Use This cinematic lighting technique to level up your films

What's going on, YouTube? Today I want to talk about book lights, but instead of doing your classic YouTube, here's the light, and then I do one of these, and then, that's basically it. I wanted to do something a little more fun, a little more exciting. So I shot a scene for a hypothetical film where I used the book light as the main key of this scene. So I'm going to play the scene for you guys, and then I'm going to go through about the process and, different reasons or trials I had during this little scene. But before we get into that, a little quick crash course of what a book light is. So you have source bouncing off of us, bounce through diffusion. The subject is going to be over
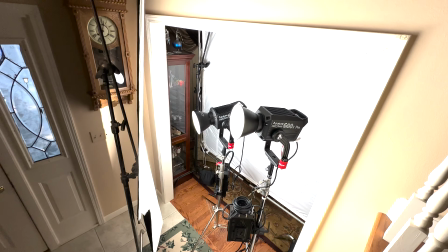[0:38]
here. The idea of this is to give you an extremely soft and pleasing, realistic look that doesn't look very sourcey. And, when you bounce something off of something, it gets soft. If you put something through diffusion, it gets soft. You do it together, you get something super soft. That's the idea. But without any further ado, let's watch the scene.
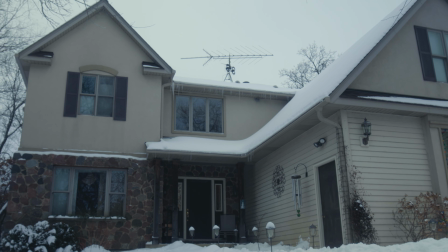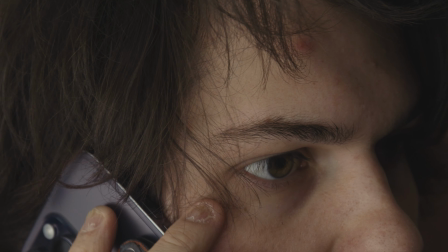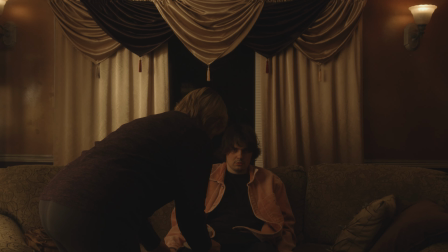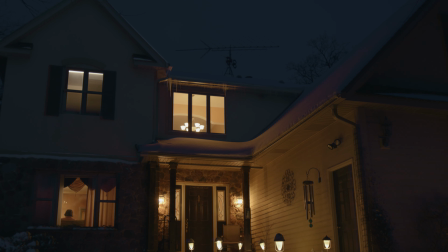Hope you enjoyed that. I know my heart is just gut-wrenched. You can send my Academy Award to my P.O. Box. Thank you very much to everyone who helped me along the way. Thank you to the Academy, and thank you to Bill for believing in me when I was in 5th grade. Thanks, man. So in this scene, we have the light coming from the left,
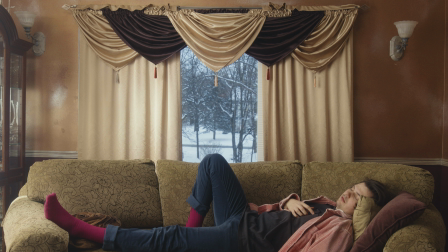[2:12]
lighting up the room, trying to give an idea of maybe, there's a window, a wall there. We don't know what's over there as a viewer because the camera doesn't move over there, so we can pretend, maybe it is a wall.
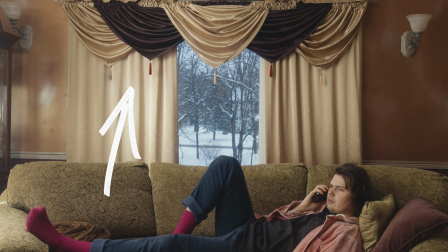[2:25]
You get some highlight on the couch as well as some texture on the curtains that sells this idea a little more.
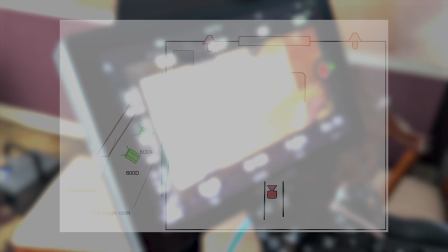[2:34]
So as far as the lighting situation, we had 2 Aperture 600s, 1D and 1X matched to the daylight,
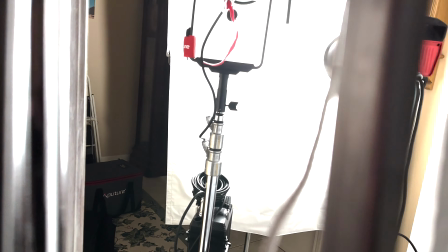[2:41]
and we had those, I don't think 100% full, but decent amount of punching through, blasting through a 6x6 frame.
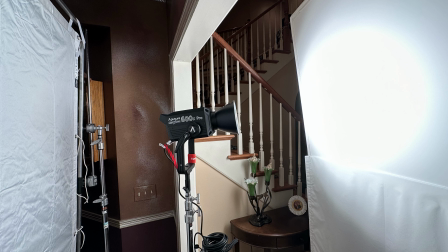[2:50]
And that's the first scene. So super simple, just a book light kind of showing what it can do within a room. Also, the camera is on a dolly, just moving in and out to get that idea of motion inserting into the scene.
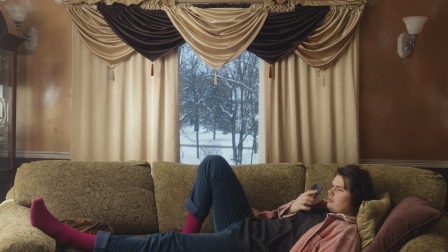[3:04]
I really like how it looks with the window in the background moving in. And I had this idea of doing like a match cut. So basically we just left the dolly where it was, wait until it got dark, and then shot the next scene.
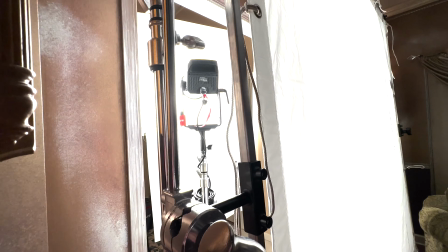[3:16]
So for the match cut scene, everything is relatively the same.
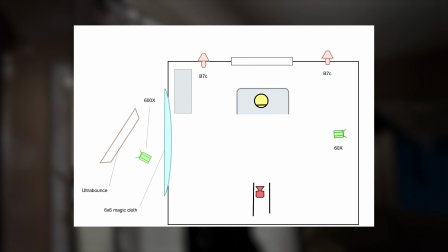[3:20]
The only difference is we took the 600D out and we just have one 600X set to a warm temperature.
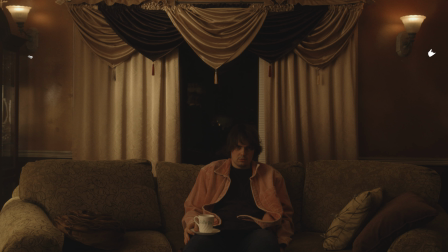[3:27]
We have some aperture bulbs in both lights to control the temperature,
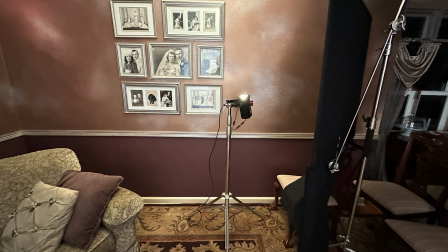[3:31]
as well as an aperture 60X just blasting off the ceiling just to give a little bit of fill.
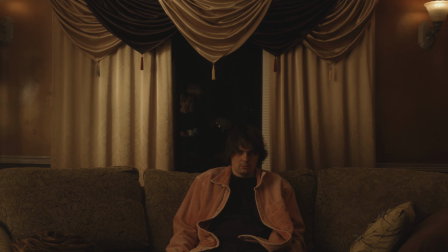[3:37]
But we're still, going for that dark look, the sad, depressed, my wife just died in a car crash look. And I feel like we are getting it here. And it's warm, but also, not really inviting.
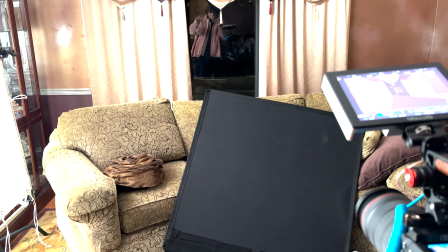[3:50]
There's a little grit to it. So the biggest issue with this scene was there was a reflection in the window because it's at night and we have lights in here.